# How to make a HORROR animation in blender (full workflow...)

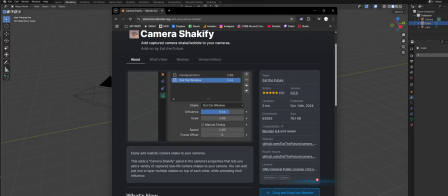(12:33)
You can just drag and drop the file into Blender and it will install by itself.
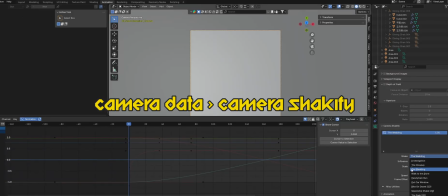(12:37)
In the Shakeify options, play around with the different types of shake and the scale and speed. These are the settings I ended up choosing. Then go to the end of the animation, move the camera forwards, and add a keyframe.
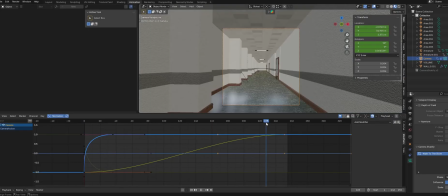(12:49)
So now the camera slowly moves through the scene. I also wanted to add some big shakes when the monster appears to kind of add some impact to the scene.
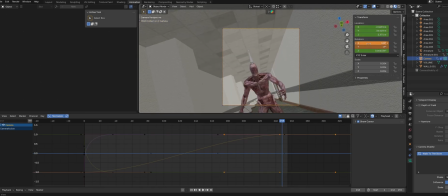(12:58)
So I just randomly rotated the camera every couple frames and keyframed it in, and it ended up looking pretty decent.
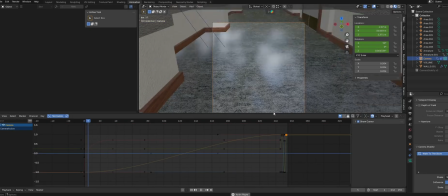(13:05)
Now that the monster and camera are animated, let's make the ceiling lights flicker.
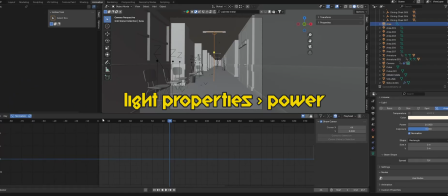(13:10)
To animate the flicker, go over to the power for the light in the light properties tab and insert a keyframe at the beginning of the animation.
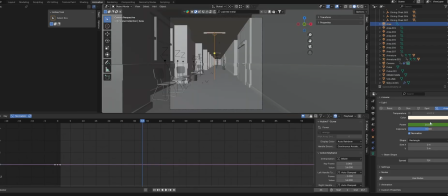(13:18)
Then jump forwards about 30 frames, set the power to 0 and insert a keyframe. We don't want the power to interpolate, we want it to either be on or off.
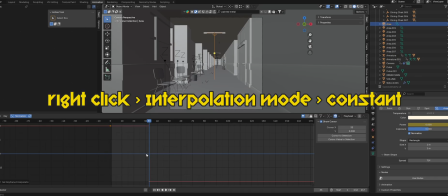(13:28)
So in the graph editor, select the keyframes, right click, and under interpolation mode, select constant. Now the light will snap to being either on or off. To make the light flicker, simply move forward a couple frames, keyframe the power back up, move another couple frames, and keyframe the power back to 0.
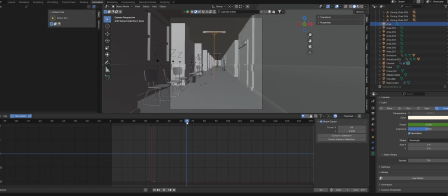(13:47)
To have the light flicker back on, move another 30-ish frames, and keyframe the opposite of what we just did. You can use the monster animation as a guide when animating the lights on and off. We also want this flicker animation to keep repeating throughout the entire animation.
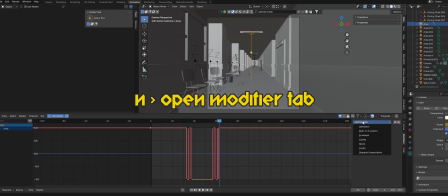(14:03)
To do this, simply go over to the modifiers tab and add a cycles modifier.
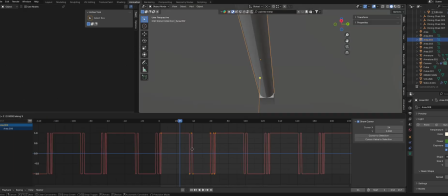(14:09)
Now let's duplicate this light over and select the keyframes of the duplicate light and move them over by about 5 frames.
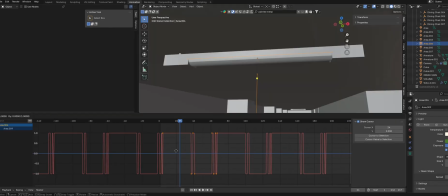(14:17)
Then just repeat this for the rest of the lights.
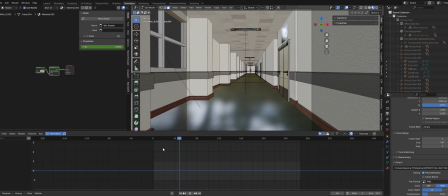(14:20)
Now our scene is basically complete, but we can add a few more details to really bring everything alive.
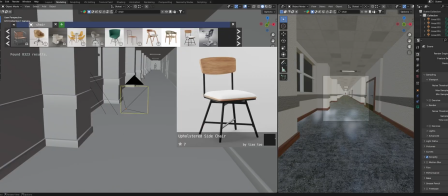(14:27)
Again, I used the free Blender Kit add-on to drag and drop some models in.
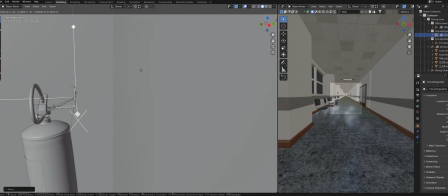(14:31)
Adding small details really goes a long way in adding realism and interest to your scenes.
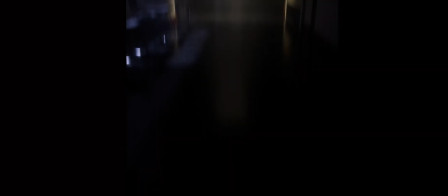(14:36)
With all the details added, this is how our scene looks.
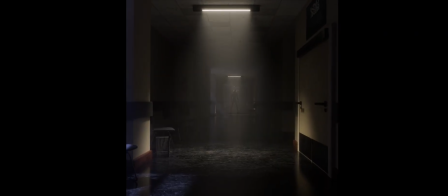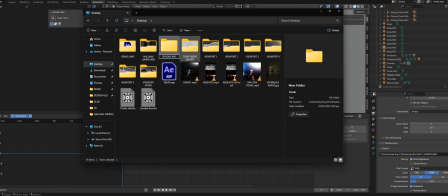(14:46)
And that's the animation all done. Now we can choose our render settings and output location, then hit render.
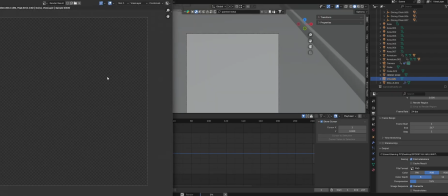(14:52)
For this animation, I rendered it out in PNG because I don't need anything fancy.
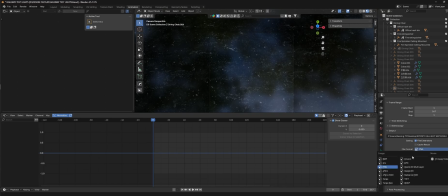(14:58)
However, I recommend you look into exporting your renders as other file types, such as EXRs. And I don't recommend that you use video formats, because if your render crashes or if you need to pause it, you will lose everything.
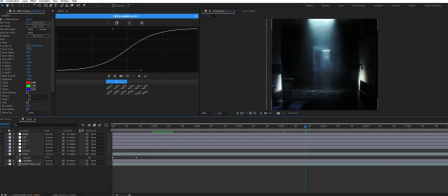(15:11)
Don't ask me how I know. Now it's time to move on to our post-processing. You can do all types of color correction and effects within Blender's compositor.
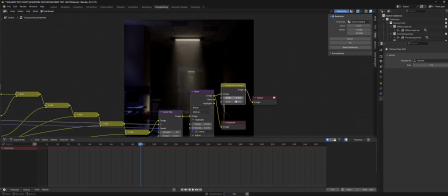(15:20)
It's really powerful. However, I like to use After Effects because that's what I'm most familiar with.
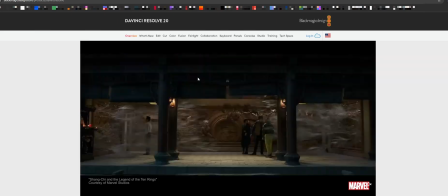(15:26)
If you don't have After Effects, I recommend downloading DaVinci Resolve. It's completely free and is the industry standard for color grading.
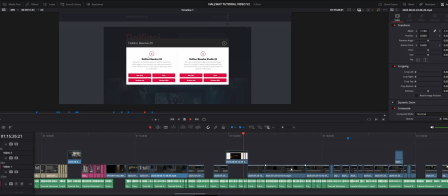(15:34)
It's also really good at adding effects and editing your footage. In After Effects, the first step is to import our animation.
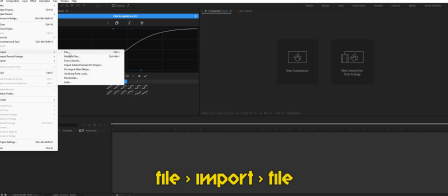(15:42)
Go to File, Import, and locate the saved images.
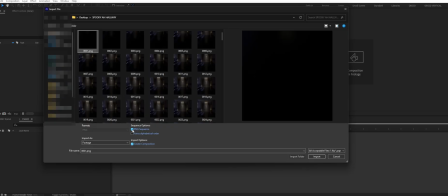(15:45)
Make sure when you're importing that PNG sequence is ticked and Create Composition is ticked.
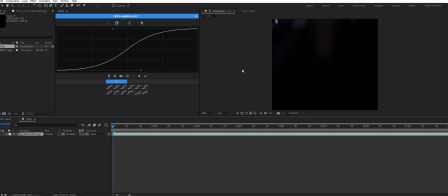(15:51)
Then select the first frame of your animation and hit Import. Now we can view back our rendered animation. So this looks decent, but we can really elevate it quite simply with some post-processing. First thing I like to do is a simple color grade.
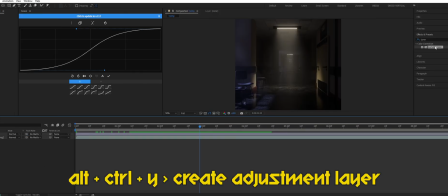(16:05)
So create an adjustment layer, rename it to CC for color correction, and add a Lumetri color to it.
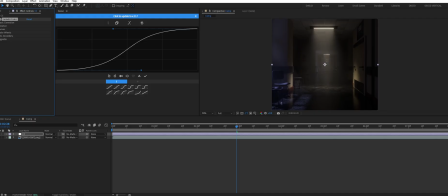(16:12)
I don't know anything about color grading honestly, but for this scene, I bumped up the contrast and exposure and increased the highlights since I felt the scene looked a bit too dark. Next, I added another adjustment layer with another Lumetri color, but this time I added a LUT.
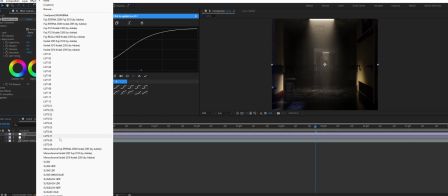(16:28)
LUTs basically hold color information and they're a great way to spice up your scene.
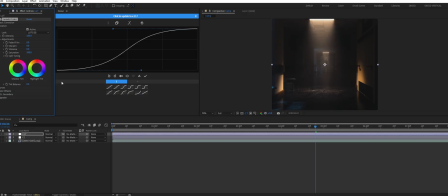(16:33)
If you do a little bit of searching online, you'll find heaps of good free LUTs to use.